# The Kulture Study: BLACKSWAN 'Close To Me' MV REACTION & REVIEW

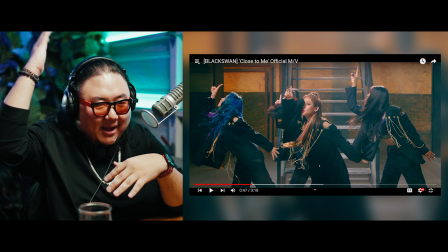(16:49)
Either way, hair light, backlit, always a big plus.
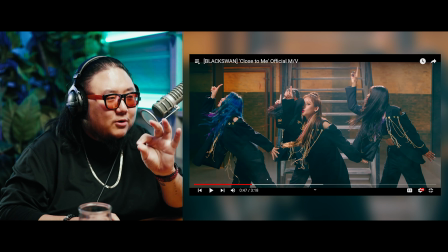(16:54)
Always a big plus. Looks super gorgeous, super cinematic. Always a big fan of that.
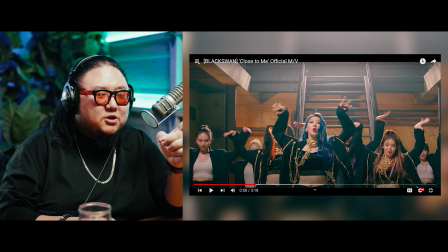(16:59)
Whether that's intentional practical lighting or if it's just pure like natural lighting from outside, I don't know.
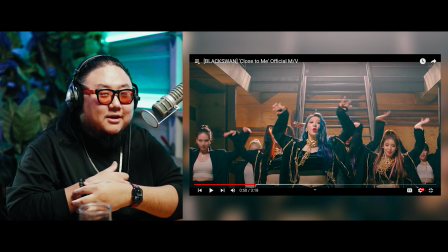(17:08)
Either way, it looks gorgeous. Still points in my book.
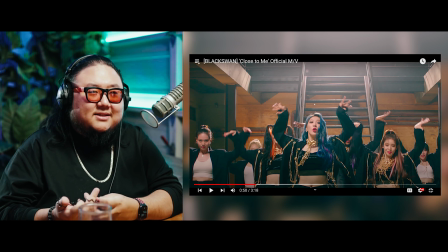(17:12)
Another thing is how this dance is actually shot. So if you actually look at this scene right here.
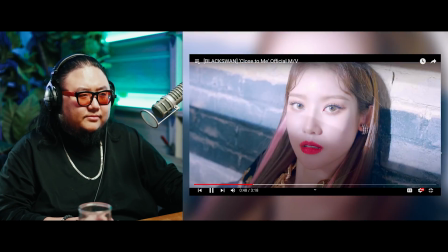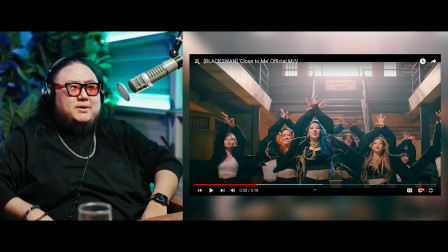(17:25)
I mean, just the long zoom in. Now, this does look like it could be digital zoom.
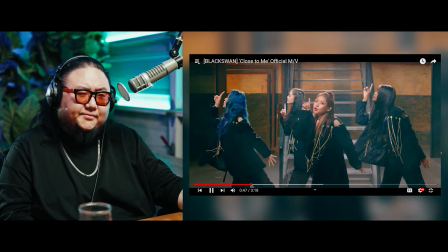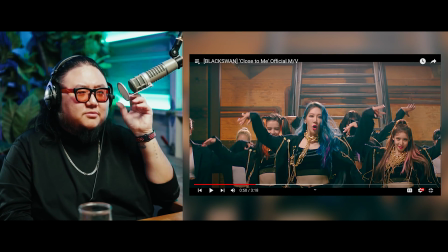(17:38)
Nah, too much of the.
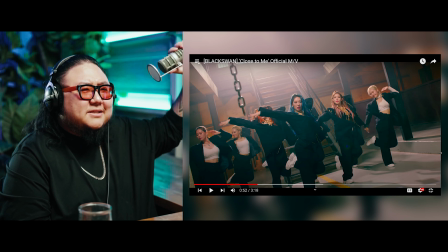(17:44)
I don't know. Whether it's a digital or practical zoom, I think it's a practical zoom mixed with, like, I think it's enhanced in editing as well, though.
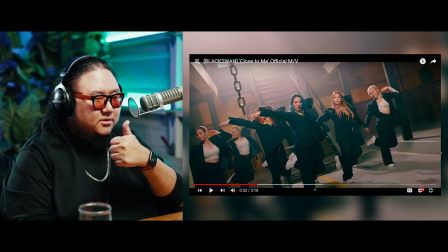(17:53)
That shot was ambitious, totally works, and
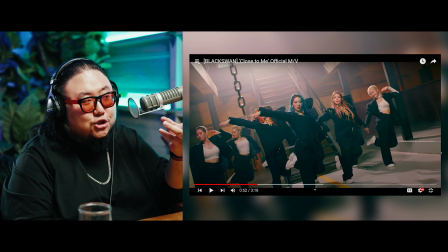(17:59)
the scene and the dancing is shot way better than the Tonight music video.
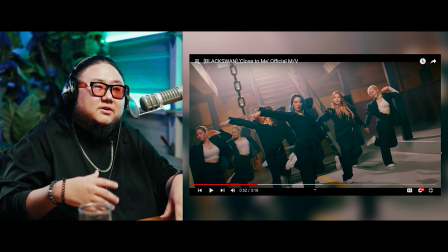(18:04)
My problem with the Tonight music video is it felt very claustrophobic and flat.
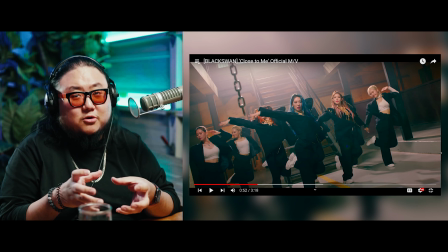(18:10)
It happens a lot when you shoot in small rooms and when you're shooting flat against the wall.
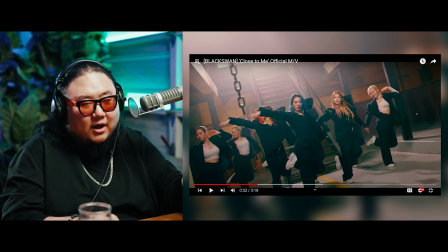(18:15)
Here you have depth. You know, one that comes from the actual set, the pillars and stuff adds on to that. The various different lighting adds on to that. But I think it was also very intentional. You know, the dance is just shot way better here.
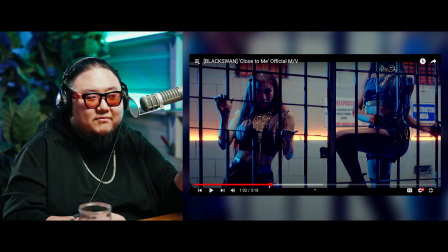(18:29)
You know, this scene right here, they kind of have no choice but to shoot it flat, you know.
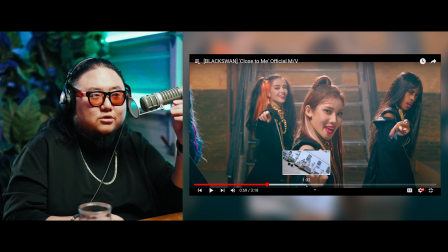(18:34)
But still, I think they shot this music video so, so well on all the other regards.
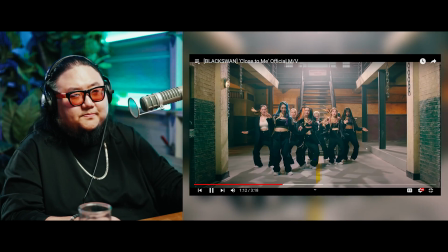(18:41)
As I said, I'm not a fan of basically any of the white on white scenes.
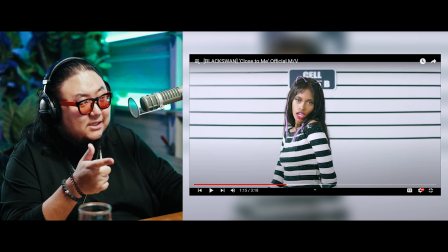(18:49)
Just the white on white scenes, it's a little I feel like actually for these scenes, the mugshot scenes, it actually works because it's very brief. You've also got it's a little bit more zoomed in, it's a bus shot, so it's a little bit more aesthetically pleasing.
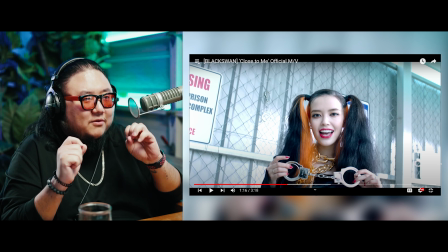(19:03)
Here again, this, if it was just a frame of the music video like this right here,
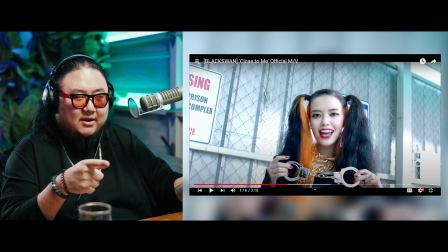(19:09)
like this is not an interesting framing right here, this is not an interesting shot or scene, right? And so like, if you took a screen grab of this and showed it to somebody, it could almost pass for a home video.
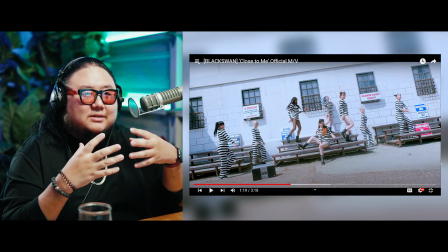(19:24)
Here, also, not much going on.
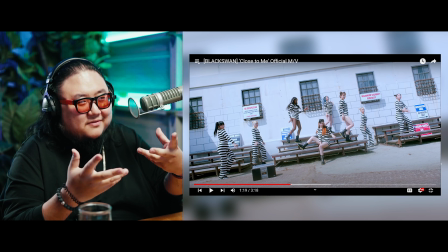(19:28)
Like, they just threw up a bunch of signs and they thought, all right, well, that'll work.
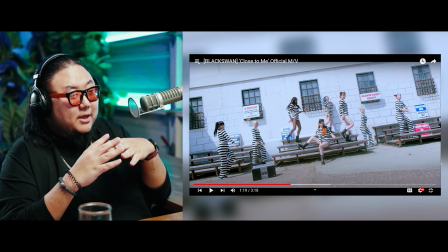(19:36)
I don't know. Doesn't work for me. Definitely needs more lighting.
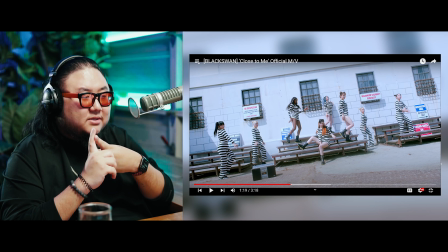(19:41)
There's, like, no lighting. It's, like, all natural lighting, almost. They probably have a bounce somewhere, but like it's like basically natural lighting.
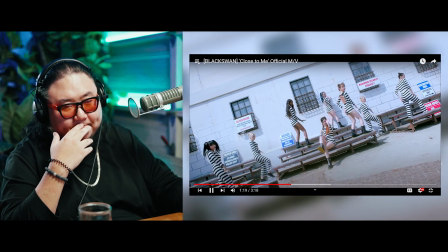(19:52)
I feel like it's not enough. It's not enough.
I still hug it, pull up,
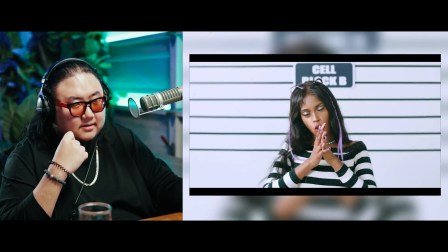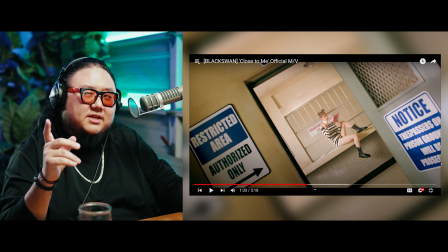(20:06)
Interesting. So they threw in what was the bridge rap verse into the second verse in this song.
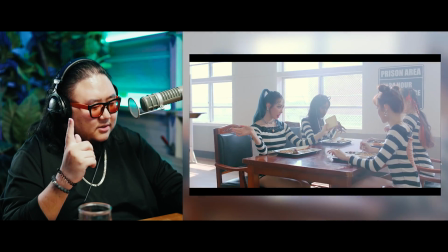(20:15)
Also, hold on. Let me convert.
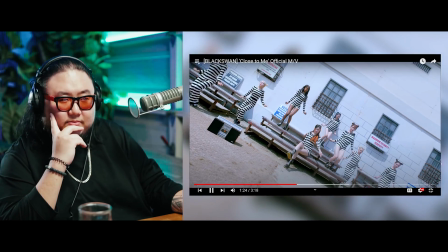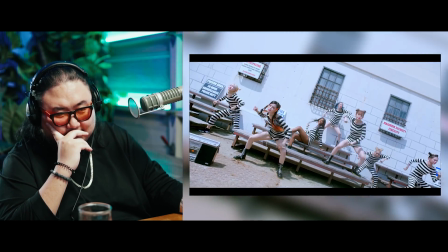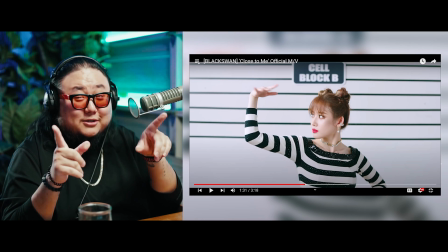(20:27) Asr, asr, hage, pull up.
First of all, that's a very good lyric.
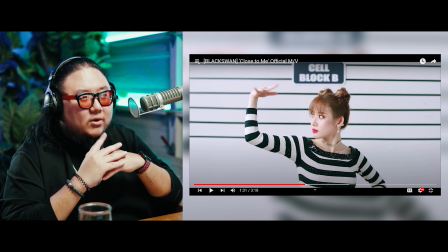(20:33)
I like that. But one thing I like is also they gave Fatu,
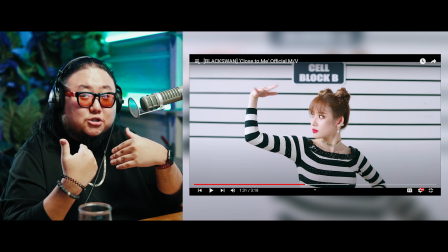(20:38)
well, I don't know if they gave or if she herself actually just learned more Korean and felt comfortable singing more Korean.
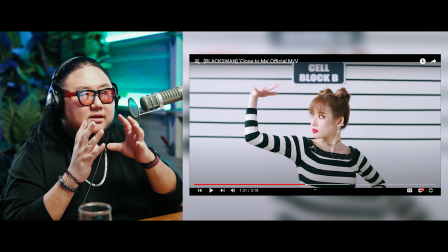(20:45)
But I feel like this song, it's, you know, her pronunciation isn't 100%,
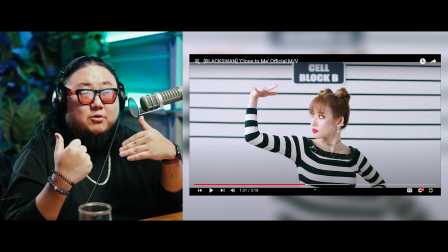(20:52)
but I'm always of the team of I would rather see somebody try and not do well than not try at all.